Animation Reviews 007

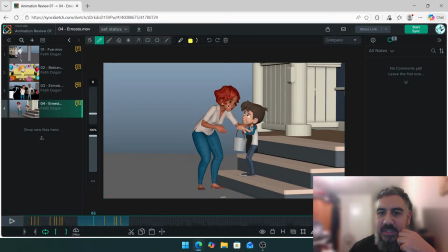(74:38)
That's the second one there. Look how much your shoulder drops down. So I think you're doing the right thing. It's just a bit too much. Oh, you guys are in the same class. Amazing. Classmates in Fartis class.
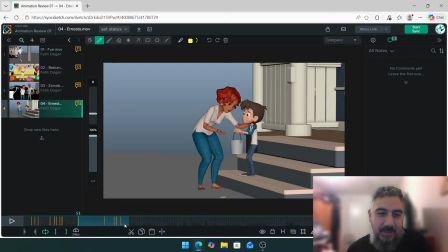Okay, cool. Let's take a look at this section. And let's take a look at the boy as well. Yep.
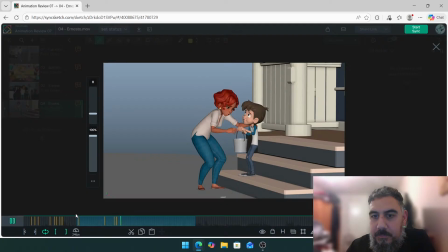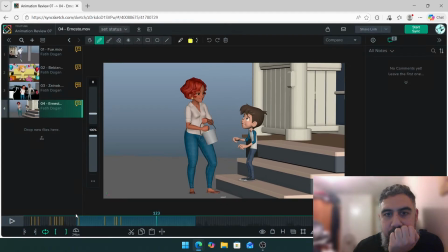Be careful when you rotate the hands. Like the hand is in this direction and one frame, you want to start rotating that hand. There, look. See how that hand is the same hand rotation? There, there, pop, one.
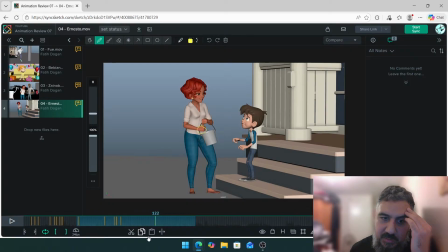(75:40)
It almost looks steppish. So look at the hand, it's there, there, pop, rotation, there, rotation. So it feels like a big rotation happening over one frame. So you want this to be a bit more smoother.
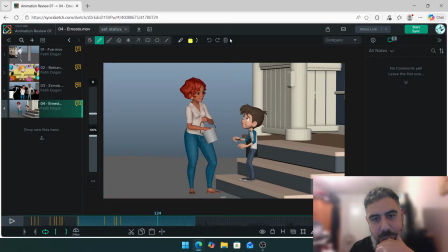And be careful, the rotation for the elbow, those little pivot controls that you have. Just keep an eye on that because it seems to have like a bit of a big motion all of a sudden.
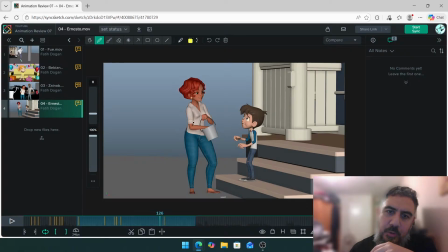(76:13)
Yeah, because it feels like this elbow is moving a bit of a big distance out of nowhere. So it could just be that the controller you have for the elbows. You just need to take a look at those and just make sure it's not doing something weird. And also take a look at this as well, Ernesto. Look at the arm at the back. There, spacing gets real big.
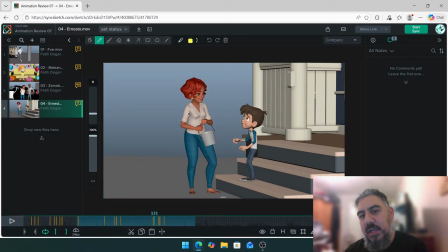(76:33)
So if this is the frame you need to get to for that pose, and you start moving here, it might mean that you need to start moving a little bit earlier. To start moving there, so you don't end up having a big spacing around the midsection of that motion.
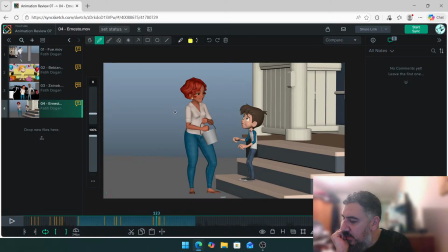(76:49)
Yeah, I agree. I think it was because I was on the hand of sub control constraints, and it was a mix. But yeah, no, there's nothing wrong with it. It's just happening a little bit too sharp. So you just need to keep an eye on that area a little bit more.
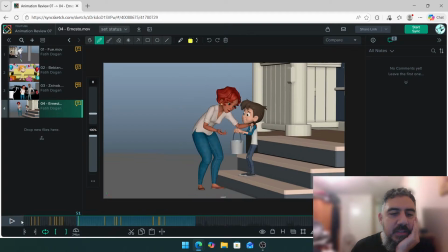(77:00)
So let's see what else is happening. Yeah, all those overlaps are nice. Like with the hips going dudunk, and then the chest is doing dudunk dunk, and then the head is doing the overlap. So I'm really feeling the weight of the hips, chest, and head. And when I say hips, I'm just talking about the body move of the whole character moving up and down.
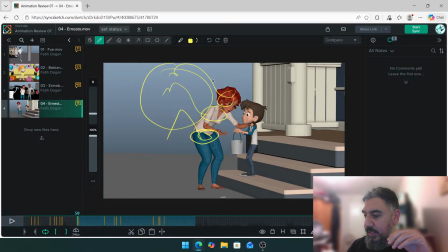(77:20)
So you have a good understanding of that already, which is great. So it's a good like level to build up on. It's just there's shoulder movements and the hand motions and spacing that feel a little bit sharp and snappy at sometimes that you just need to take a look at.
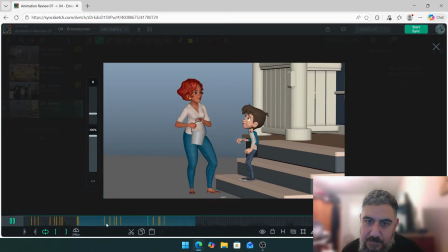(77:38)
Let's take a look at the boy. Yeah, his shoulders as well, like there.
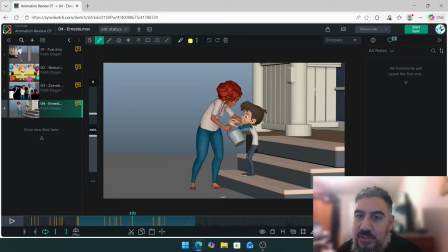(77:47)
So for example, you've raised the shoulders up really high, but you don't need to. That's how far you need to raise it. If you've raised it all the way here, there, it means he's trying to go up there, right? You push the shoulders up a little bit too much, so please pull back on that a little bit, because what you have is great.
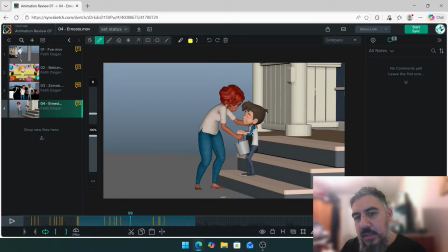(78:05)
It's just, look, yeah? You don't need to move the shoulders so far, it's still in front of him. It's only if I'm holding here and something moves away from me so far that my shoulders will follow. So again, shoulders feel too big, so pull back on those.
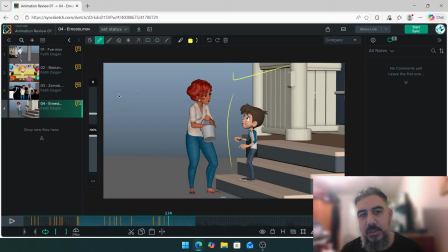(78:27)
Yeah, but the overlap on the body is still, it's looking good, man. I like it. Oh, what's that? Oh, everyone's having this issue with this rig.
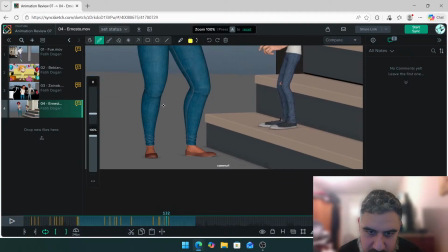(78:44)
Maybe I should tell the school.